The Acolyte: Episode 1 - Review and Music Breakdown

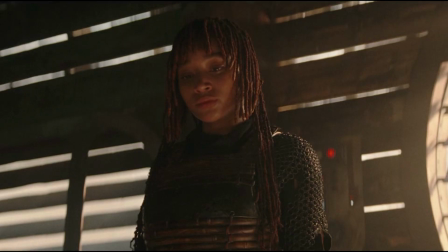(0:04)
The highly anticipated Star Wars series The Acolyte kicked off this week with a 2-episode premiere.
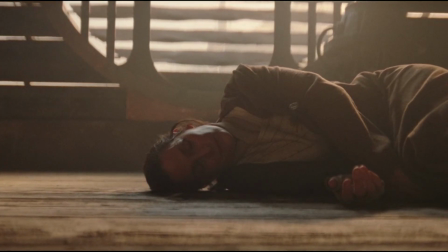(0:09)
With it, we received a few new themes that I'll discuss and the beginning of what seems to be a promising series.
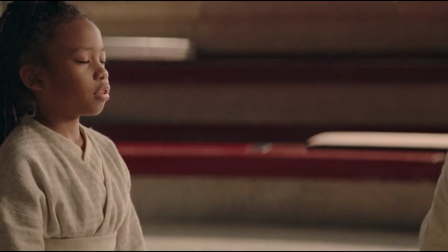(0:16)
This is Star Wars Music Analysis.
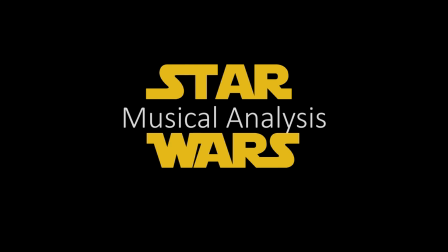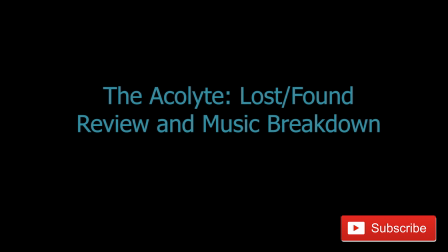(0:30) Do it.
Low strings begin the series as we read the opening script. The lows immediately set a tone for something dark and serious.
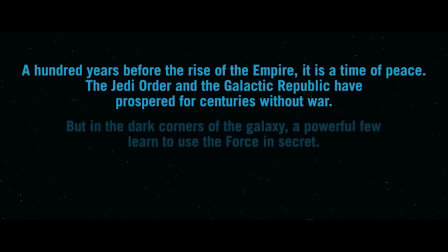(0:39)
The descending major third is something that Star Wars fans will immediately recognize as the first movement in Vader's theme as well, further adding to a darkness. The lows drop from there until the violins enter with a shivering tremolo. The horn enters next with a very odd theme, which at this point we don't have a designation for.
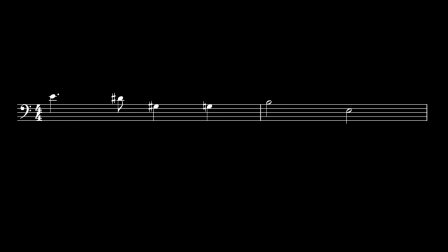(0:57)
But hearing it at the beginning signals to our brains to keep an ear out for it later.
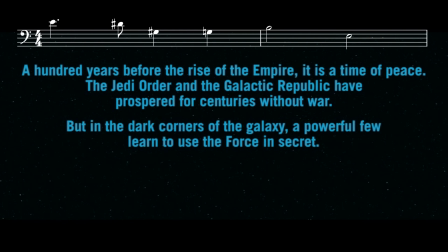(1:02)
But this is a really strange melody that I want to pause early on and discuss. We begin on E and then descend by a half step. So far, the half step is creepy, but it's not anything out of the ordinary. But it does give us the impressions that we are in C sharp minor, moving from the third scale degree to the second.
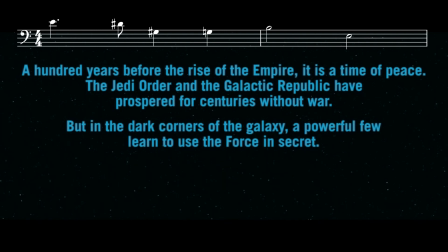(1:20)
However, from there we drop to G sharp, the fifth, and then a G natural, and this is the weird note. A lowered fifth is a very unstable note in a tonal scale. Here, that repeated descending half step moves us out of a world of expectation and into a nauseous uncomfortability.
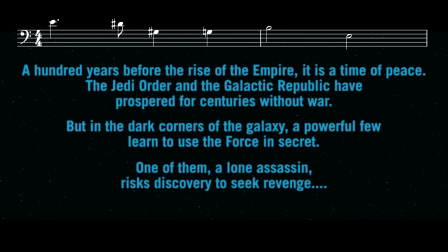(1:39)
It was at this very early moment that composer Michael Abels had us in his grip, right where he wanted us, already unsure of what would come next. The melody then leaps up to B before dropping to a low E, the same tone we began on but down an octave,
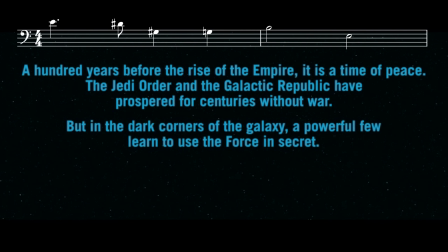(1:54)
but it doesn't feel like a resolution in any way as the harmony over top and underneath have shifted now, leaving us in a state of unease.
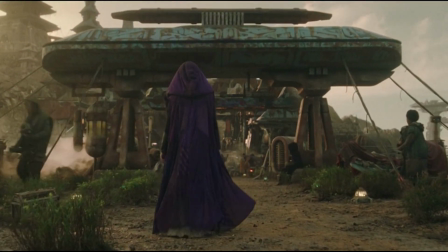(2:02)
As the scene opens though, the music shifts with light drums in the background to help set the tone for this rural backwater settlement.
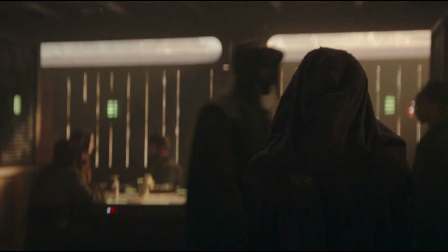(2:10)
As the mystery figure enters the cantina, the beginning of that theme from the opening returns.
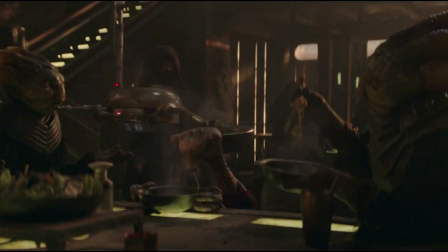(2:15)
It reminds us to be on guard.
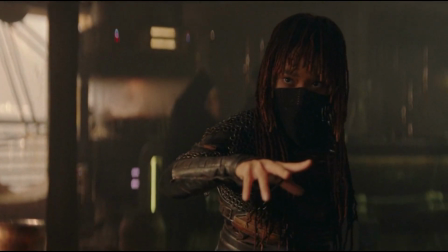(2:21)
The tension continues as the mystery figure tells Master Indara to attack her.
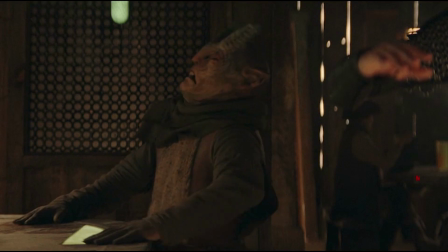(2:26)
It continues even as the crowd laughs because the music has left unresolved, holding that tension where it left it.
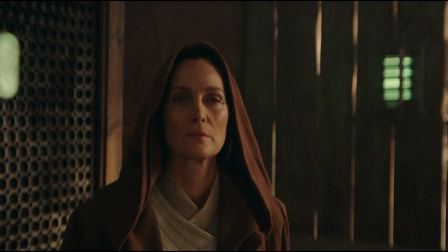(2:37)
The percussion return as the mystery figure, it gives a feeling of tribal ritual as she does, while also feeling lighthearted in a way as other instruments remain unused.
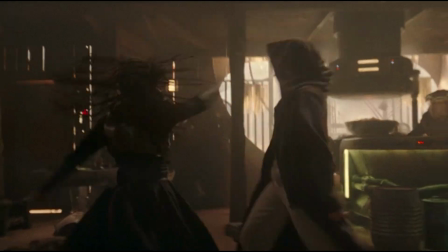(2:50)
The drums pantomime the fight as it pauses with the paused motions of the two battling.
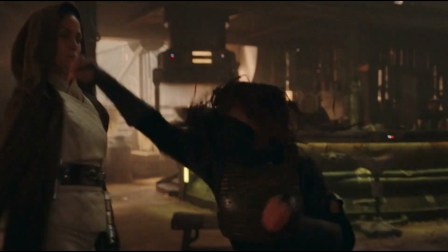(2:59)
And I have to say, this fight scene was a beautiful beginning to this series. By avoiding something that just instantly showed a Jedi lighting up their laser sword,
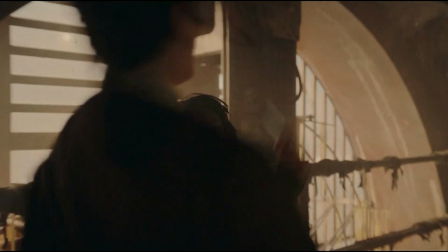(3:08)
it demonstrated the restraint and control that these Jedi would have had while offering a chance to showcase beautiful choreography and movements.
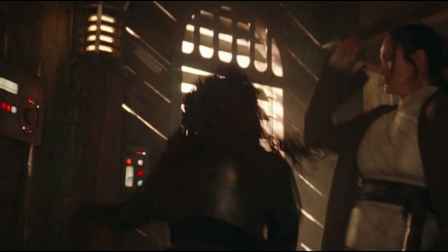(3:16)
The strings begin to enter next, followed by the brass as the fight intensifies.
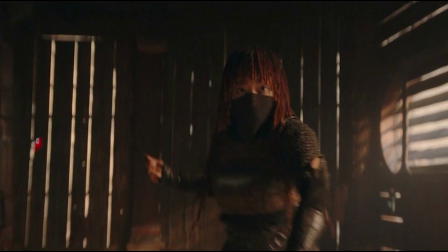(3:21)
The music continues to enter in bursts, just like the choppy attacks and movements of the fight.
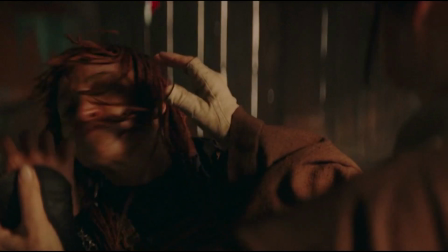(3:28)
As Master Indara disarms the assassin, the theme from the beginning enters again. This time, it's the second half, answering the first half from when she first entered the cantina.
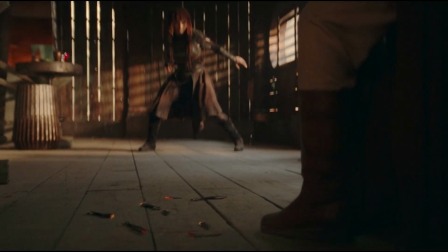(3:39)
As the fight gets more serious, Master Indara ignites her lightsaber, summoning the brass to full strength as well.
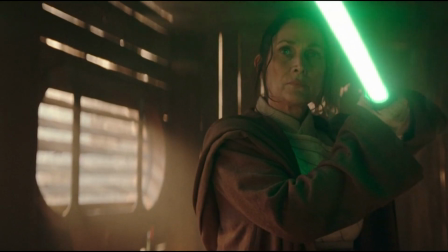(3:46)
But as she lowers it, the music softens with her.
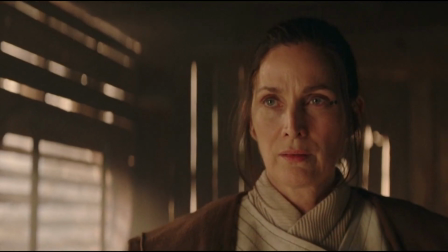(3:53)
The soft sound of the dagger penetrating Master Indara is accompanied by just a simple but nervous string tremolo.
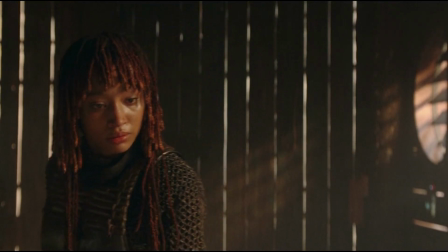(4:00)
The brass return, but this time as a sad chorale accompanying the oncoming death of the Jedi Master.
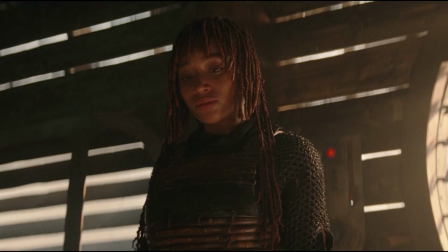(4:06)
A single field drum enters as well with a steady beat to complete the funeral march for Master Indara.
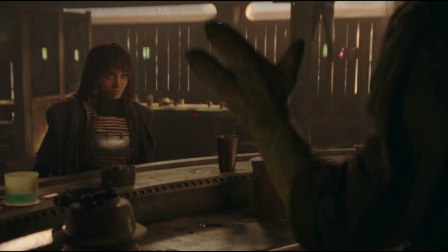(4:19)
As the assassin approaches the bartender, her theme, which by now has directly associated itself with her,
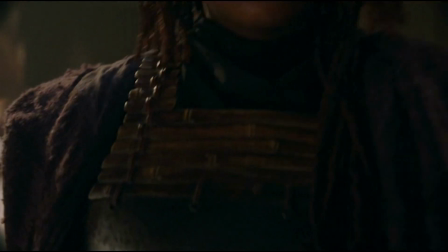(4:25)
enters again with tremolo strings before leading way to the title card and another brief occurrence of this theme.
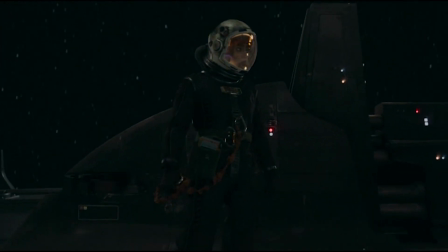(4:32)
As Osha and Felix begin working on the shield generator for the Trade Federation ship, string tremolos move us between chromatic MIDI chords.
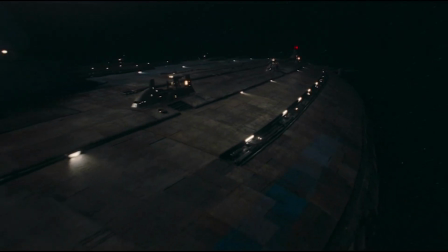(4:40)
It adds a dreamy weight to the large ship as they travel over it.
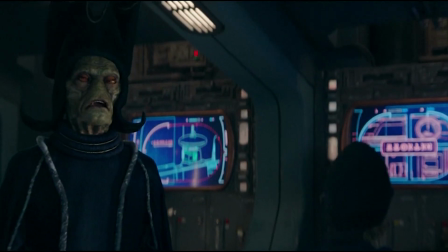(4:46)
As the Jedi Vector flies into view, the horns take up a very light theme that I'm curious to see if it will come back or not.
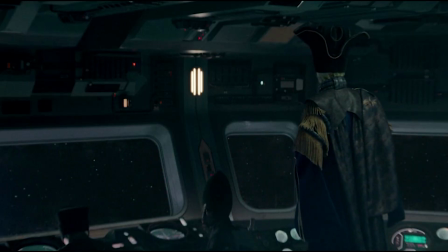(4:54) Jedi?
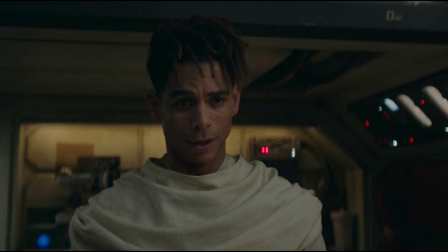(5:00)
As Jord speaks to Osha about her past, music re-enters. A theme enters in the horn that begins with an ascending perfect fifth before moving in calm steps.
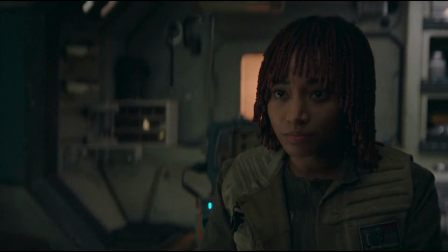(5:10) Your mothers, your sister, your village all died in the fire before Master Soul brought you into the Jedi.
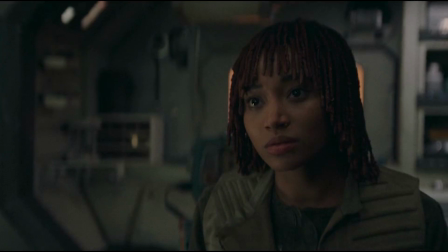(5:17)
The tone of the music changes quickly as he tells her that Master Indula was killed.
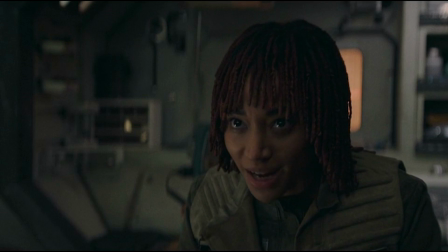(5:22)
The theme enters once more with a different rhythm as Osha says that leaving the Order was her decision alone.
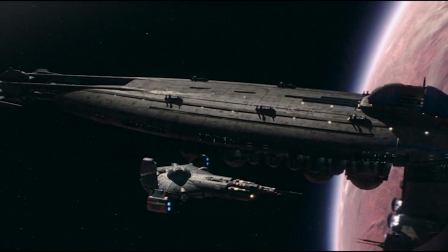(5:32)
As the transport ship leaves, music reminiscent of the segues that brought us to Coruscant during the prequel trilogies enters.
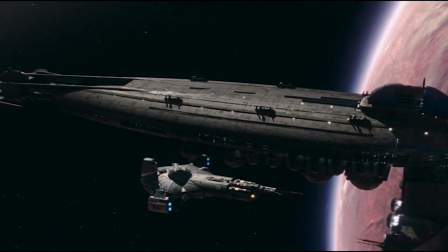(5:46)
I don't know if anyone else caught this, but this is a great reference to music John Williams also used for announcing Coruscant.
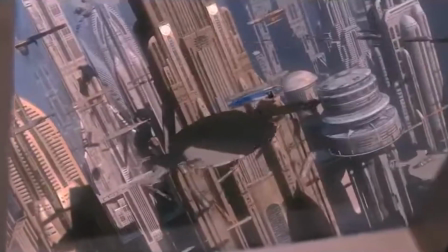(5:54) There's Chancellor Valorum's shuttle. And look over there. Senator Palpatine is waiting.
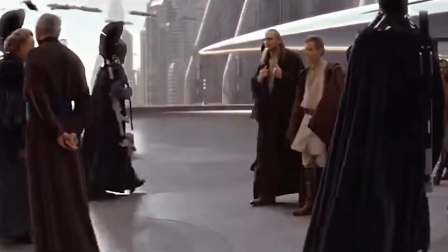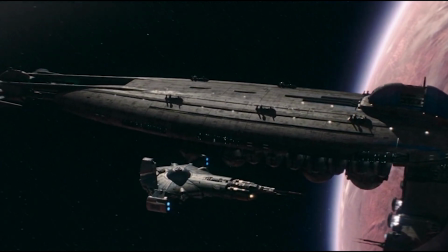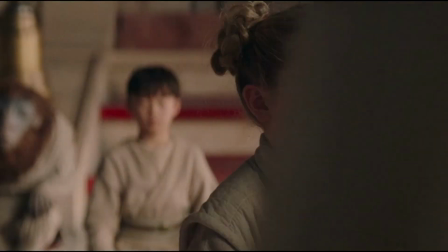(6:13)
As Soul teaches the younglings how to meditate and commune with the Force, light strings and harp enter to demonstrate peace and calm.
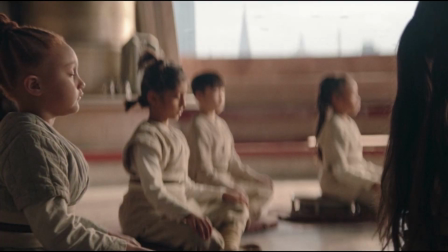(6:21) It's weight. It's stillness. It's uncertainty.
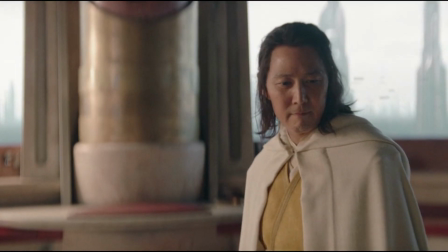(6:26)
The French horn enters next to demonstrate nobility.
Life.
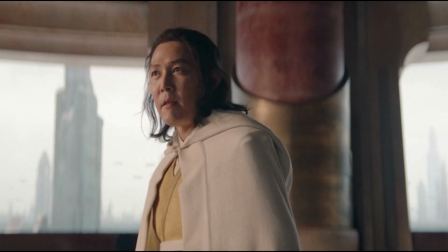(6:32) Excellent.
The sound quickly shifts though as one of the younglings sees fire, foreshadowing a danger to come.
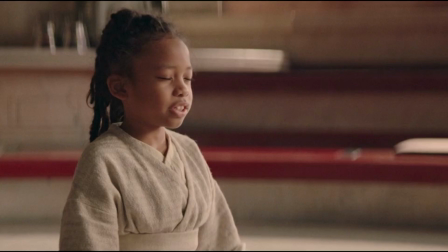(6:39)
The strings also foreshadow in this moment as they subtly play the Assassin's theme,
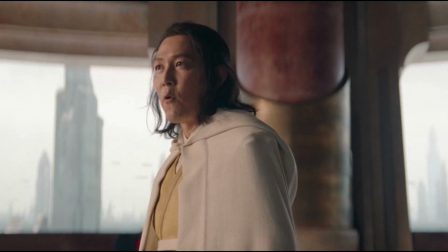(6:44)
but as Soul redirects the concern, the strings return to stable harmonies.
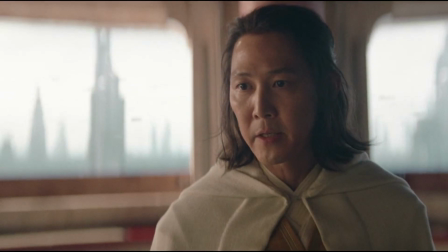(6:50)
Osha's theme plays as he and Vernesta then speak about Osha.
There must be some mistake.
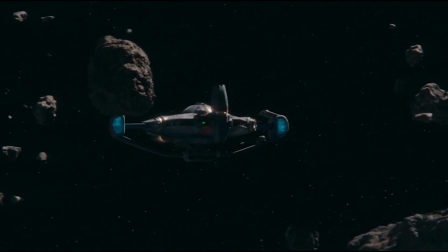(6:57)
As the prisoners begin their escape plan, the music swells quickly into brass attacks.
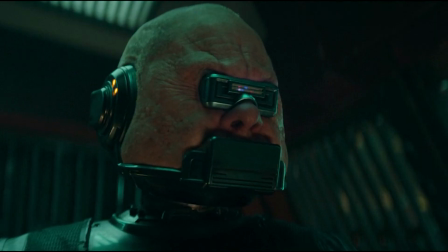(7:02)
Being accompanied by attacks on the xylophone gives a further John Williams-esque touch to the score at this point.
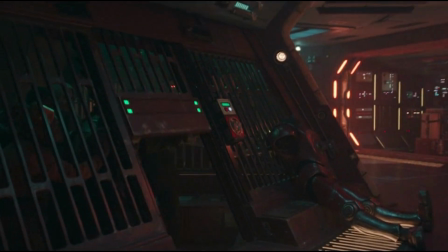(7:12)
As the ship falls out of control, the music continues in erratic attacks as well.
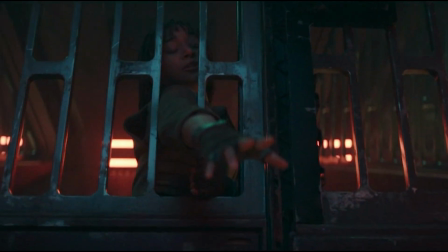(7:17)
But as Osha calms her mind and attempts to connect with the Force, the music falls away into calmness as well.
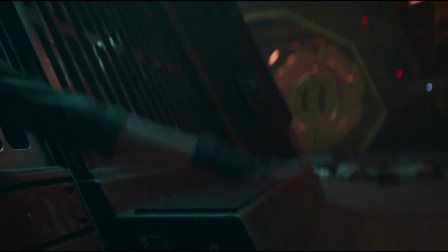(7:27)
But as any hero's story begins, she's unable to control her powers for now.
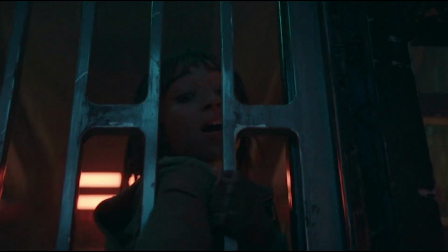(7:31)
As the ship jolts though and Pip slides to her, a new theme enters.
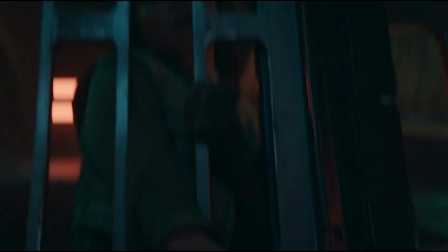(7:36)
It comes back several other times throughout this scene as well,
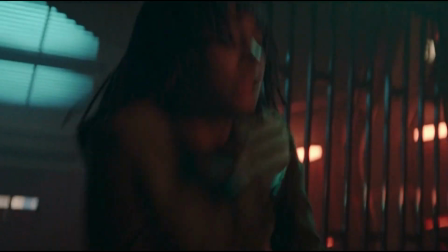(7:39)
and seems to represent Osha's heroism since it returns as she saves the other prisoner, and learns a valuable lesson in the process.
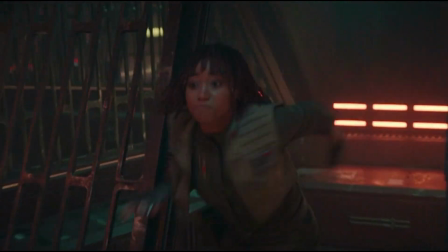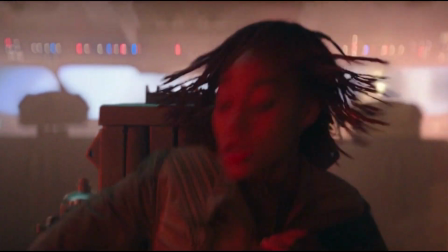(7:54)
It returns again as she straps herself in for a bumpy landing, and once again in Star Wars,
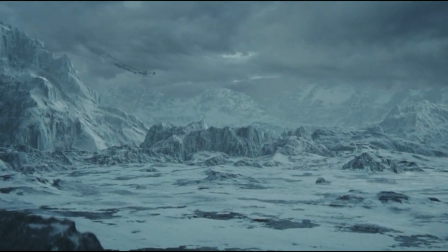(8:00)
a ship plummeting from outer space doesn't break apart on impact.
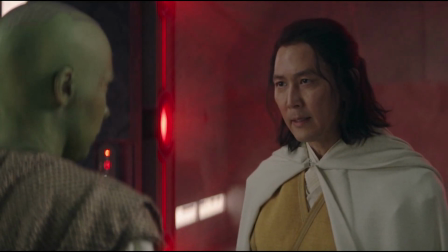(8:08)
As Soul and Vernesta speak about Osha again, her theme returns once more, this time in the flute as a tender reflection of who Osha truly is.
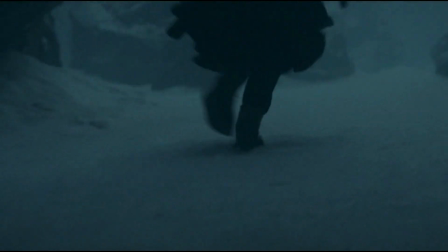(8:17)
As Osha has a vision and chases the illusion of her sister, playful music plays.
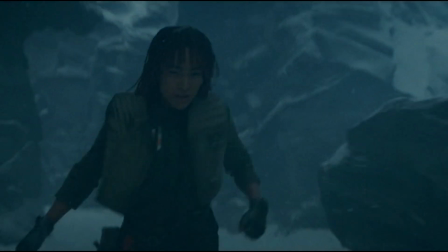(8:22)
It felt a little out of place, but kept the scene from becoming too weighed down in preparation for what came next.